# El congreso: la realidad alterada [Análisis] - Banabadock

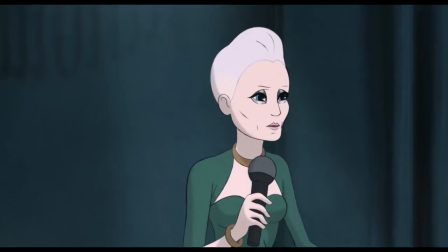Un rico crecidito con delirios de showman. La Robin original hará que la masa enfurezca diciéndole lo contrario de lo que quiere oír.
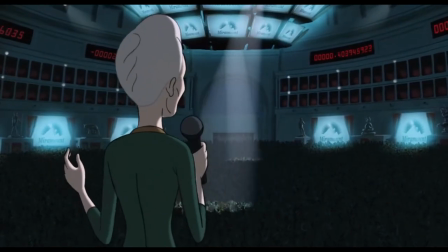Que las personas no son un producto de consumo. La gente y la corporación rechazan el mensaje.
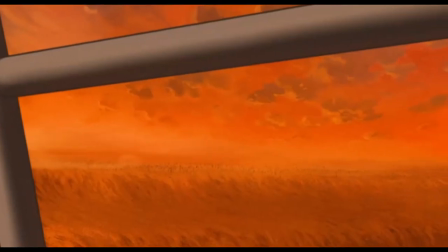Pero en este momento comienza una rebelión que intenta conseguir lo mismo por la fuerza.
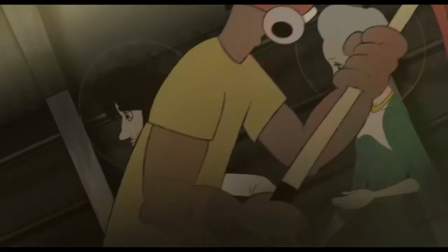Las personas que realizan el ataque también rechazan los iconos y mantienen sus propias imágenes, por lo que Robin reconoce a su propia hija.
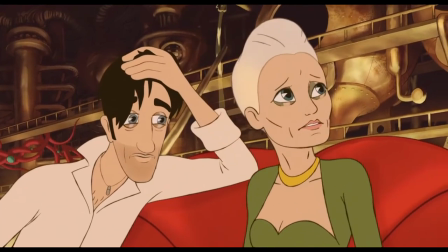La rebelión parece conseguir un cambio, pero no necesariamente a mejor. Parte 3. Vuelos y nados.
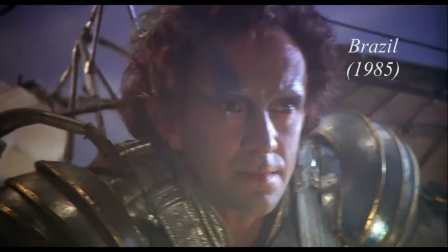El motivo del vuelo representa a menudo la libertad, pero en esta película lo hace en un sentido concreto.
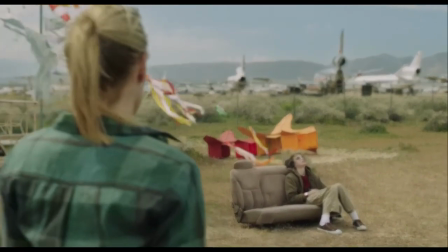Robin vive con sus hijos en un hangar de un aeropuerto, rodeada de aviones, mangas de viento, cometas y demás.
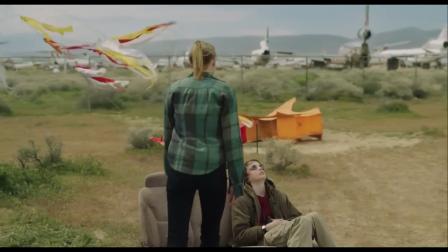En este momento, al principio de la trama, está prácticamente huyendo de las presiones de la productora.
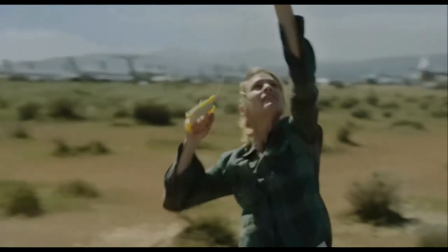Se le da gran peso a la escena en la que Robin vuela una cometa, justo cuando estas presiones se intensifican.
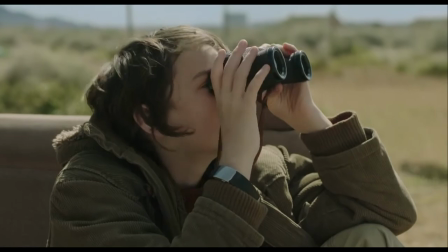Los aviones y las cometas están en especial ligados a Aaron, el hijo de Robin, que se resiste a aceptar lo químico.
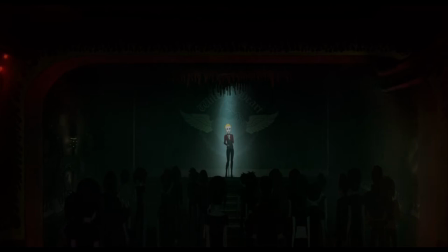Además, en uno de los sueños de Robin la vemos de forma que las alas de la pared parecen suyas.
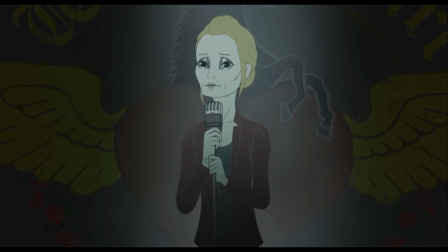Mientras tanto, canta a una audiencia atenta sobre la libertad de expresión y la capacidad de alguien de silenciarla.
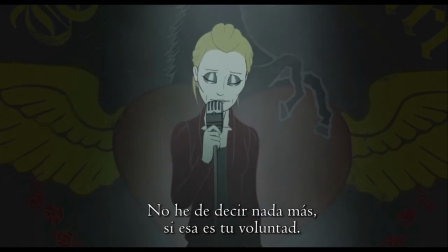I am spoken for, if it be your will.
Podríamos decir simplemente que el vuelo representa el deseo de libertad, pero hay algo que no encaja.
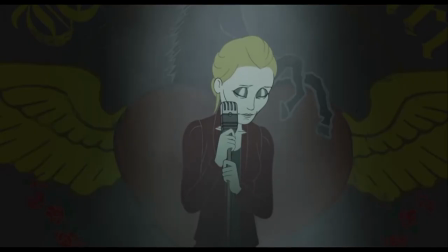Volvamos a esta misma escena. Robin sueña que su productor irrumpe en el concierto, silenciándola.
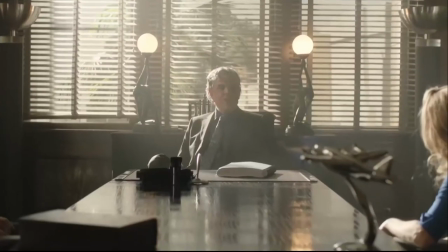Esto parece antitético a la libertad, pero en ambos despachos de este personaje vemos motivos de vuelo.
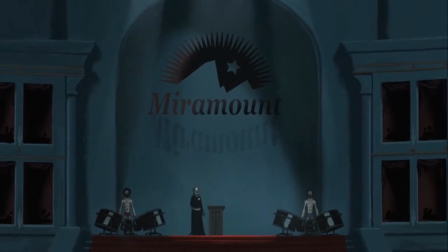Miramount, la productora ficticia, tiene como símbolo una alta montaña aparte de un ojo.
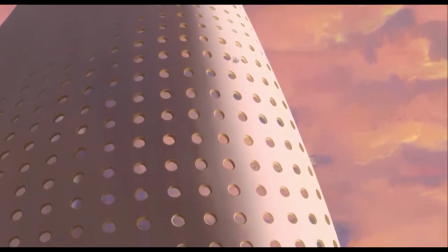El hotel es absurdamente alto y parece al borde de un precipicio, del que cae Robin en un punto de la trama.
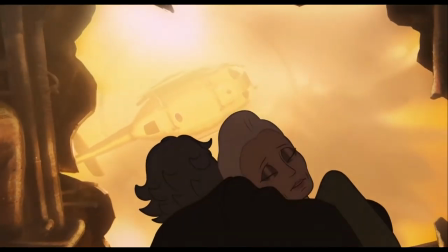Un helicóptero la rescata en un par de alucinaciones, y también la cometa de Aaron.
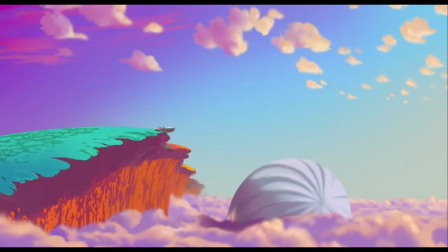La idea del vuelo no es maniquea, sino gris y matizada.
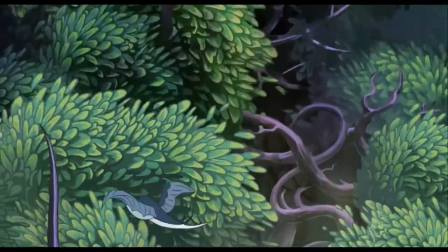En una narrativa en que se cuestionan la realidad y la percepción, el vuelo, la altura y el cielo representan el poder de ver con perspectiva y claridad.
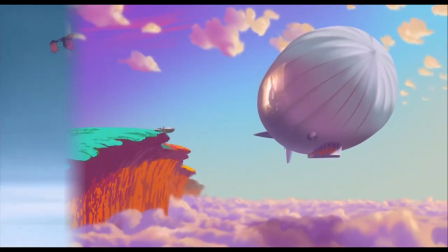Así, el valor del Zeppelin es el mismo que el de la cometa. Elevación, claridad, la altura que da la ventaja separando del suelo.
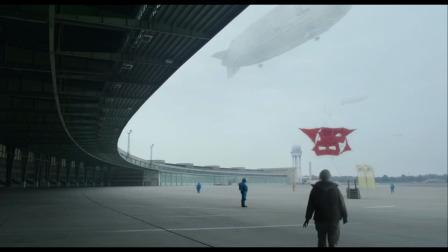Pero el Zeppelin es algo enorme, poderoso y usado para separar a la gente alienada, mientras que la cometa permite a una persona elevarse solo con la fuerza del viento.
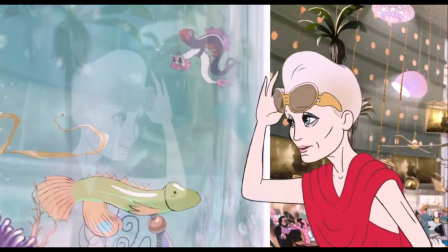Los peces aparecen por primera vez tras un corte directo desde la cara de Robin, después de que su representante le hable de libertad.
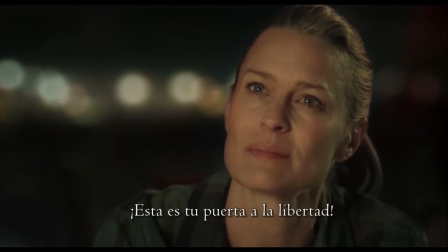This is your gate to freedom.
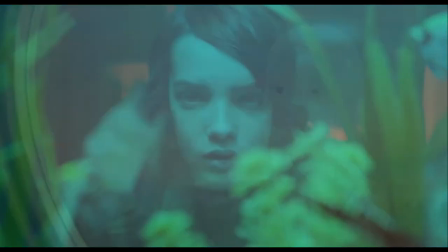Es una respuesta directa, porque aparecen en una pecera, encerrados, pero sin ser conscientes de ello, como en todas las ocasiones siguientes.
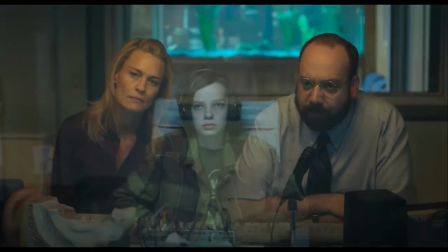Unido al ambiente sonoro que se relaciona con ello, da a entender que están atrapados en el agua.
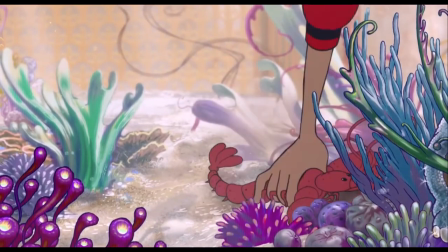Los animales no son libres, sino que viven separados por el cristal de la pecera, pero no lo perciben.
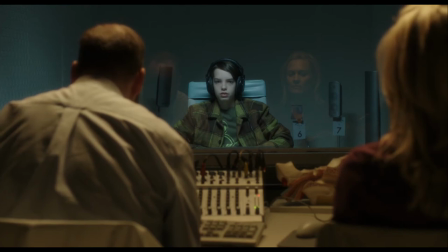Esta separación entre interior y exterior de la pecera se hace evidente en el contraste de luces en el despacho del doctor.
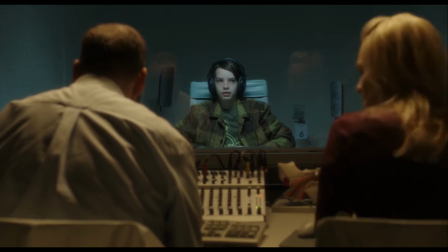Al verlas una superpuesta a la otra, las vemos como dos realidades distintas, según qué o quién las vea.
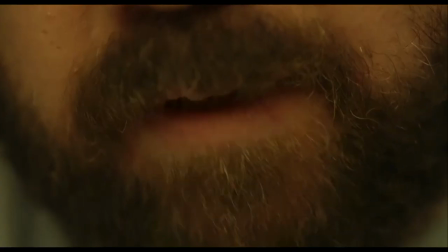Por último, nos muestra de forma directa cómo los estímulos pueden ser percibidos de formas distintas en función del receptor, mientras el doctor explica un fenómeno similar.
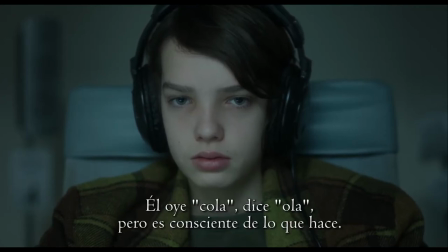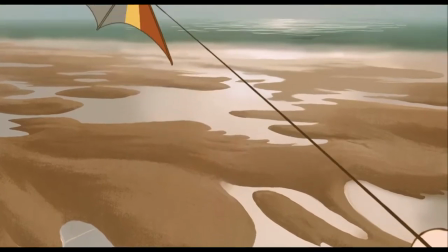Aaron reinterpreta lo que oye según su propio conocimiento. Esto lo convierte en una clave para interpretar la película.
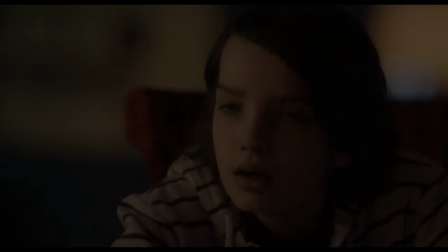Parte 4. Aaron. Aaron tiene una inmunidad simbólica a los estímulos audiovisuales debido a su enfermedad.
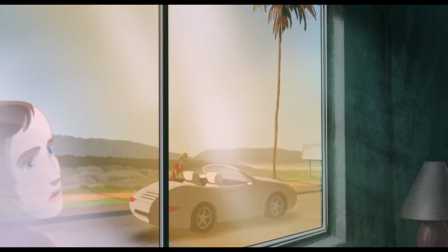Precisamente por esto es el personaje que ve con más claridad la situación.
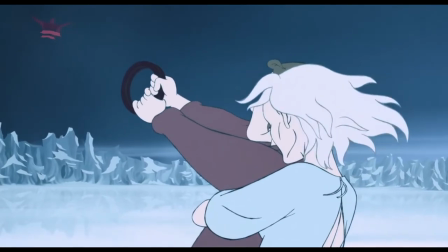Se coloca al lado de Robin cuando ella se resiste al proceso y aparece asociado a las gafas y a los prismáticos.
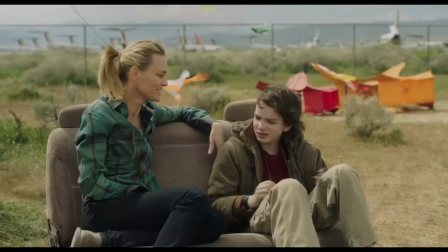Cuando ella tiene más dudas, Aaron la anima a volar la cometa, porque cree en su capacidad de controlarla.
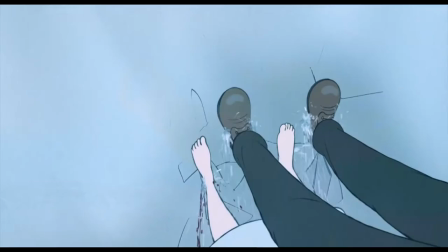El despertar del coma es representado con Robin aferrándose a la cometa de Aaron.
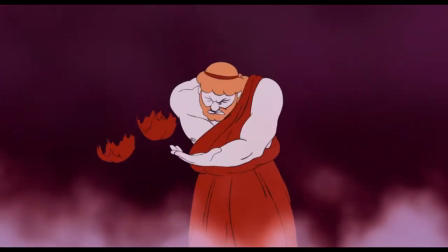En un mundo en que la gente vive alienada por las satisfacciones constantes, Aaron da un objetivo claro a Robin: cuidar a su hijo.